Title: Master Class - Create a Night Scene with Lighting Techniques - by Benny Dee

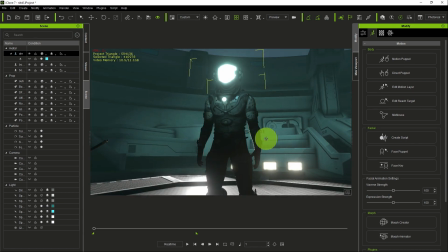[8:17]
So, the next thing I want to do is I want to make this scene
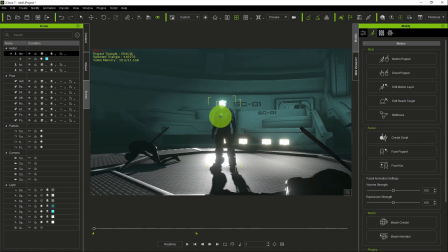[8:25]
more complex using light. And what I mean by complex is, if you notice, all the light in the scene have similar colors and they just look so flat. So I want to put more dynamics in the scene.
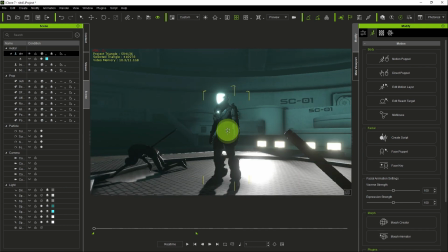[8:39]
So I'm going to change, I'm going to bring a different light with a more contrasting color.
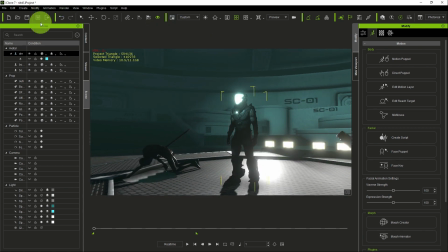[8:47]
Let's say red. So I come to create, you go to light, then you go to directional light in this case. Why I'm using directional light is because directional light covers a wider range.
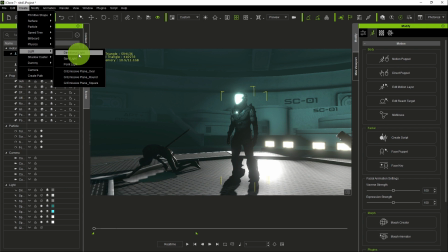[9:06]
So I want this light to cover a wider range. So I have my directional light already in the scene. And this is it here. I'm going to activate it and you're going to see how it's going to look. Now, see?
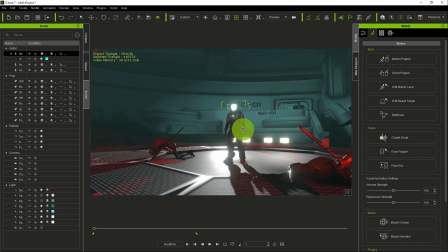[9:28]
This is directional light and I chose red color.
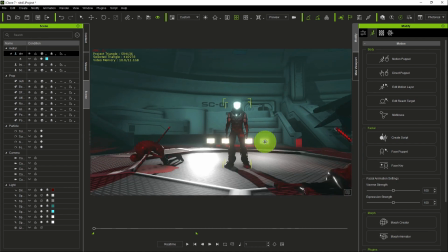[9:32]
See, it just gives it a lot more interesting look.
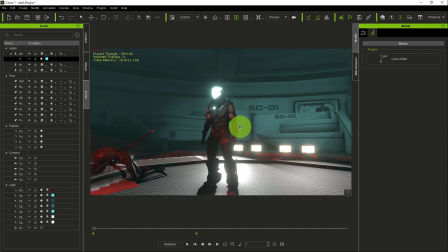[9:41]
These are basically what you should look out for trying to get a very nice cinematic and interesting night scene look, realistic night scene look. Thank you for watching this tutorial.